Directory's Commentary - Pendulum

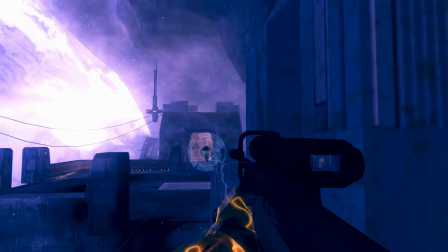491s
So I wanted to do the same sort of thing where I added some continuity to showing the player's movement through the pillar.
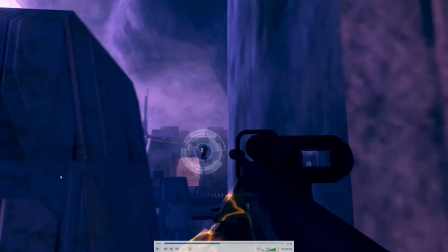497s
So I added this little thing that was motion tracked and followed him through the pillar that blocked the sight line.
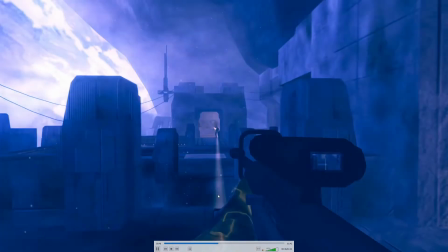505s
But just to add a little bit more to it, I had a little rotation point to sync to the beat with it.
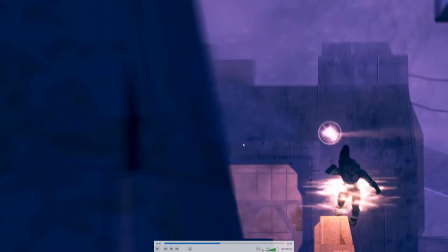514s
Those two little clicks, you can see it and hear it.
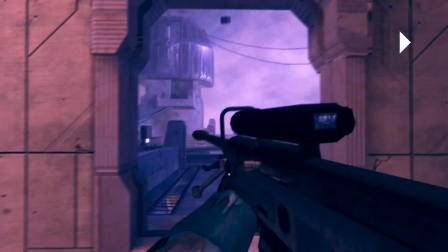519s
This is the section I got the most questions on. So this is yet again quite easy.
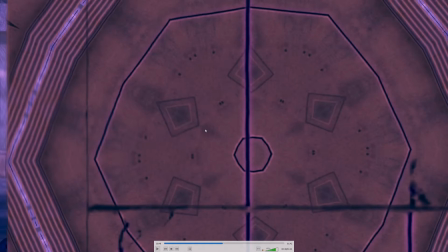526s
This whole part was just qualifying yet again this color, doing some matte control to get the blackened areas in there as well.
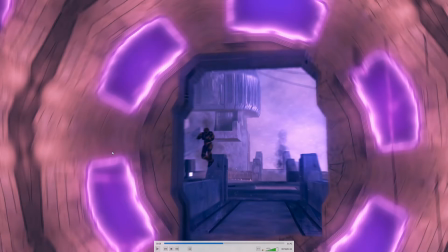537s
And it was a combination of two effects. So the qualification made it so I didn't have to mask this at all. Just this whole texture gets affected. And I did a kaleidoscope effect, and I keyframed it to spin.
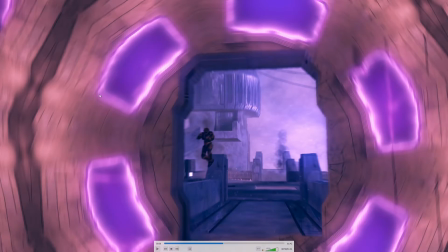555s
And then I did a luma key on the darkest parts, because these were actually black originally. So I luma keyed the darkest parts, and then I added Universe Ecto to give it that purple glow around the edges.
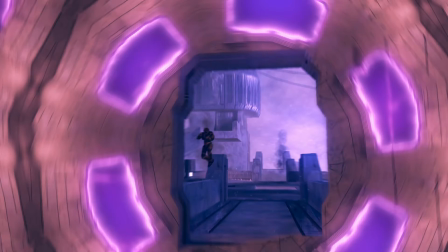573s
So I guess technically three effects if you count the luma key. So it's just a spinning kaleidoscope with a luma keyed section with Universe Ecto.
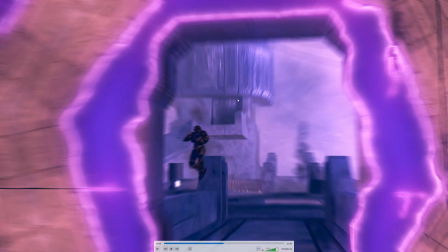584s
And that was all done for me in terms of masking and whatnot because the qualifier.
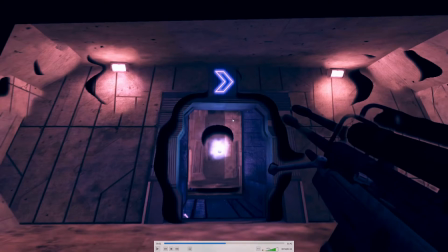590s
This is the other part I got a lot of questions on, which is how did I make the room do this?
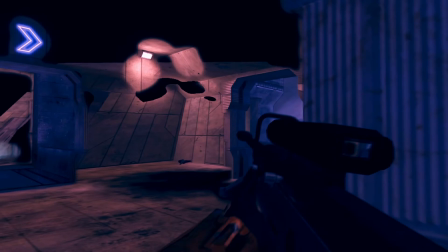597s
And yet again, this is just a matter of the qualifier. So I took this color, and the doorways were therefore left alone because that is the point I wanted to be continuous. I was going to mask out the lights, but I realized that it left some geometry on here, so I actually left that alone.
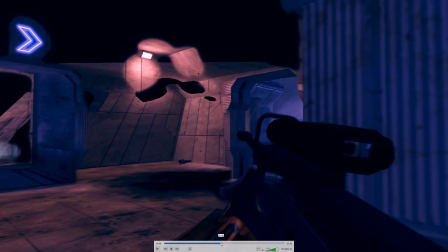614s
And what I did is,
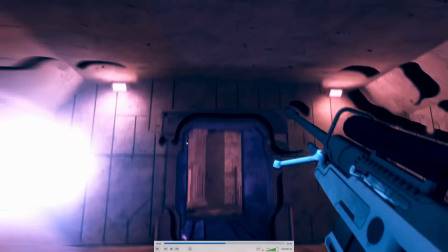621s
at first when throwing the nade, this is actually the transition point.
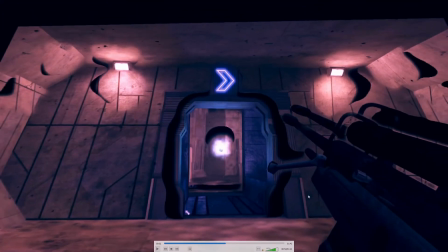626s
And when the doorway falls away, I left this little bit here. Again, just a directional point to where the viewer should look. But the wall was qualified, and the effect I put on it was Sapphire Warp Transform.
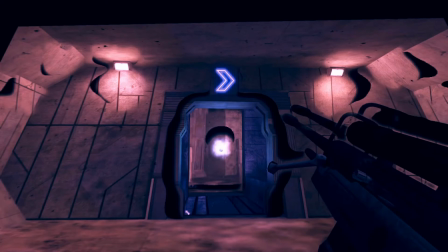642s
And just like that Death Machine 3 effect on that midship clip that I explained before, it's just an effect that applies translation in terms of X and Y shifting and 2.5D skewing. And so here I tilted it back.
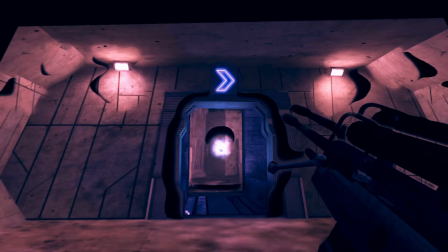660s
That's what I told Resolve to do under this qualification, was tilt the video back, and then I made it snap back into place.
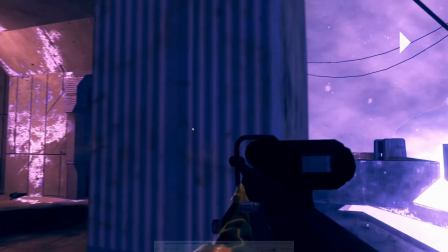670s
And I just added a glow for effect. And then here I just have another basic mask transition.
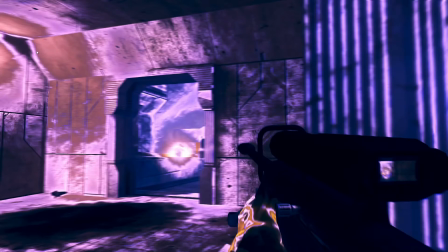680s
Right here, this is actually more Universe Ecto and a Luma key. So, I just made it look a lot more flat, so it looked very different from the kaleidoscope version around the wall and door earlier.
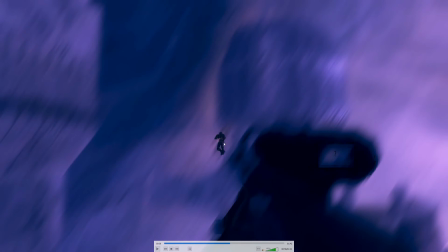699s
This is, yet again, just a qualification on the Spartan, so it ignores him, but everything else has a directional blur that I keyframe to rotate.
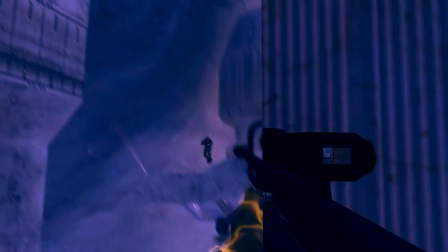713s
This one was a little tricky with this masking transition, not this part, but the one after it.
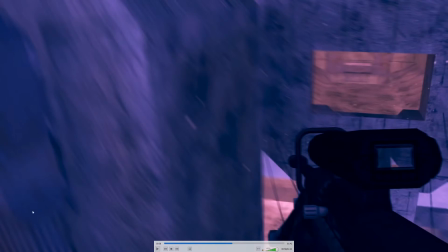720s
So what I had to do is zoom in to meet the perfect point where this wall at the opening of BR2
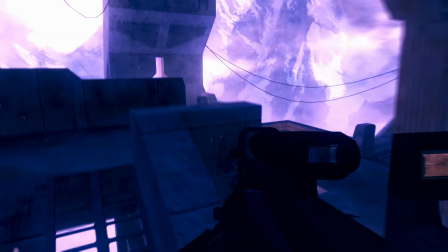727s
would actually cover the entire screen so that I could mask it as a full wipe.
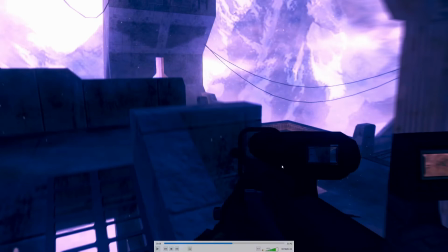732s
So you can see that normally when I did a wiping transition, the sniper would be in line with the sniper because they're the same size, right? Well, because I zoomed in to get that crop, you can actually see two instances of the sniper.
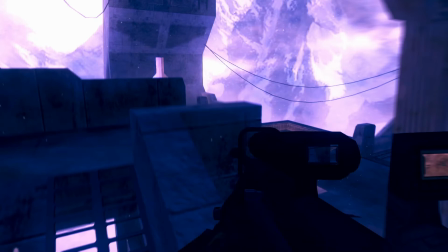747s
So it's a little sloppy, but that's how I was able to get my seamless transition without an angle, basically.
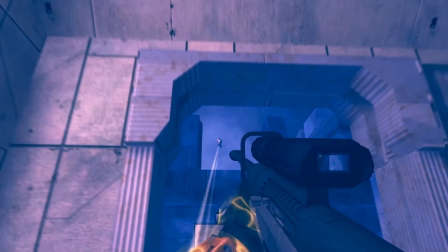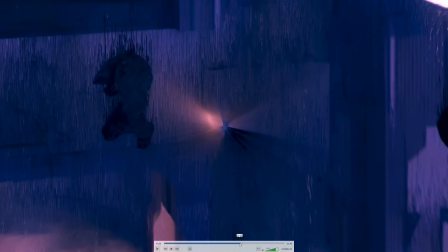761s
This right here is the same transition that I also explained in Death Machine 3. It is Sapphire Warp Repeat, which is basically just the video and then it repeats the edges. So I keyframe that to go from full size to zoom out and then fade out. This is some pixel sorter.
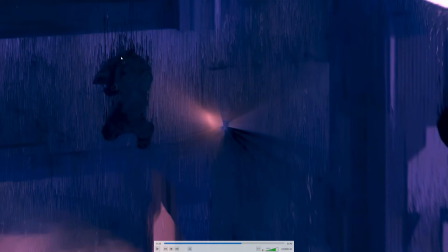779s
This is a Sapphire plugin as well. And then I did some qualification to ignore the Spartan.
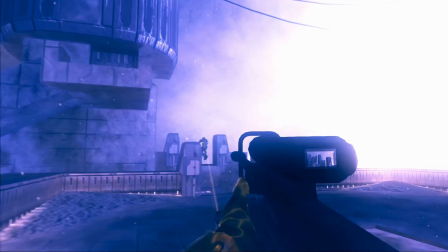788s
And yet again, as it snapped on the beat, I just added some glow.
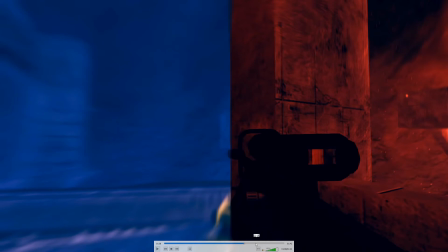793s
And here, this red was pretty easy.
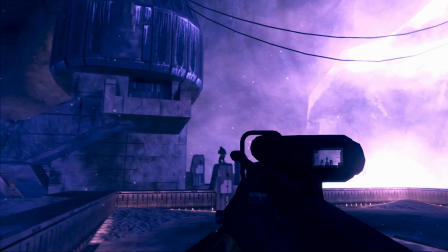798s
This was just a slider in DaVinci Resolve's color tools called color temperature. And it's designed to provide your color grade with a warmer or cooler look. But I just cranked it all the way up and made it super red. And so I did that to add a contrast
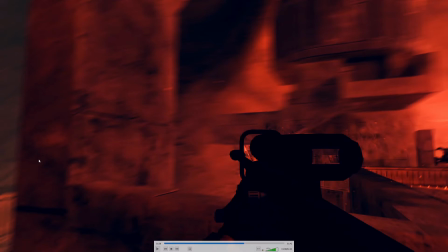817s
to the part that was being masked to, which this is obviously the door to library,
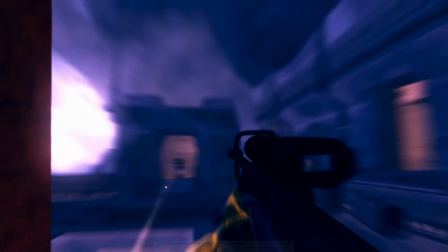823s
which I just masked out, and then essentially masked to the same location like 2 feet away. So it seems continuous because it's close, but it's not, because this door is the same as right over here.
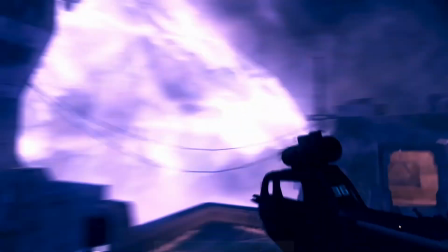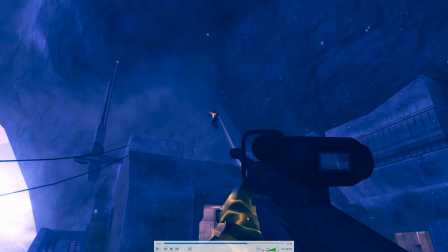842s
This was a little rough. I didn't get any remarks on this, but I'm always going to hate myself for it.
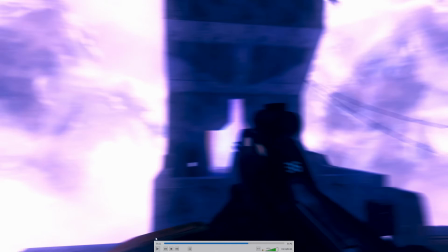848s
If you pay attention to the lighting on the armor and the weapon here,
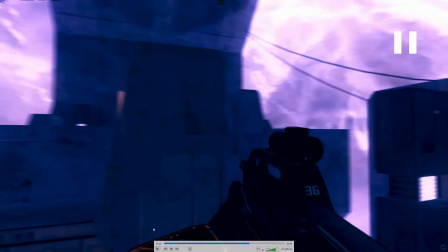855s
during the angle, that compositing is really rough. It's way more contrasty and dark than the actual footage. And it is just there for a second, and it's not the main point of focus for the viewer, but there's a few times this happens, and it always bothers me.
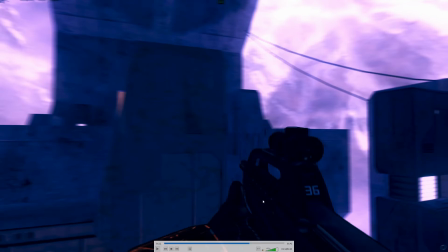873s
I should have gone back and actually spent time to make it look better. This right here, I did a lazy qualification. I think it was just a Luma key to cut out the Spartan. And the reason I left it sloppy is because this guy is really dark, and the edge of this is really dark.
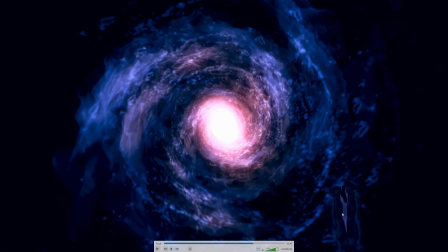894s
So I wanted it to where it would actually show up as this transition was happening. And this transition also comes from particle illusion. It's somewhere in the tunnel or the vortex section. I just changed some of the colors,
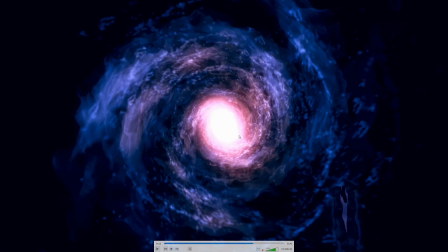911s
added some glow in the middle, and keyframed the size and rotation speed so that it looked how I wanted.
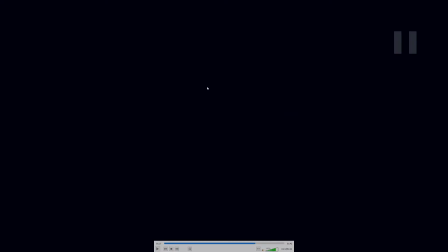919s
So, and then I just keyframed the glow to basically fade it to white and then jump cut to black and then fade into the screen.
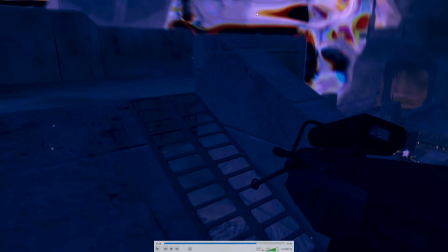929s
This is a Luma key of the sky with Sapphire Chroma Distort.
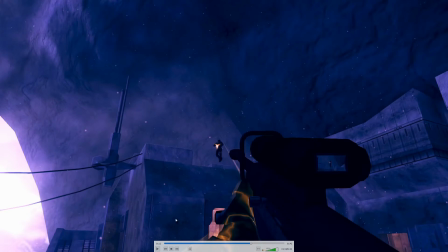936s
And I really didn't have to do any refinement of the mask. It was a very clean Luma key.
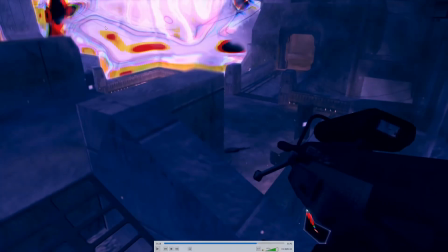945s
And that just kind of gives it that warpy look that I wanted.
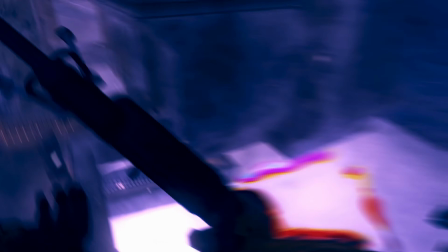950s
Again, kind of like a lot of the effects in this video are designed to be from the perspective of someone in a dream. Because, like I said, the intro is supposed to be like someone waking up from a sleepwalk or them just walking into the dream, however you want to view it.
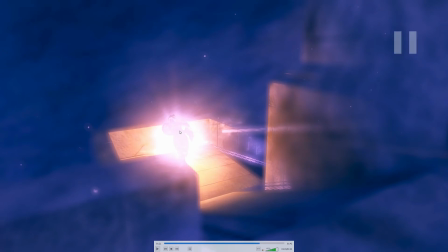968s
Um, this part right here, all this was a qualification on luminance for the blur.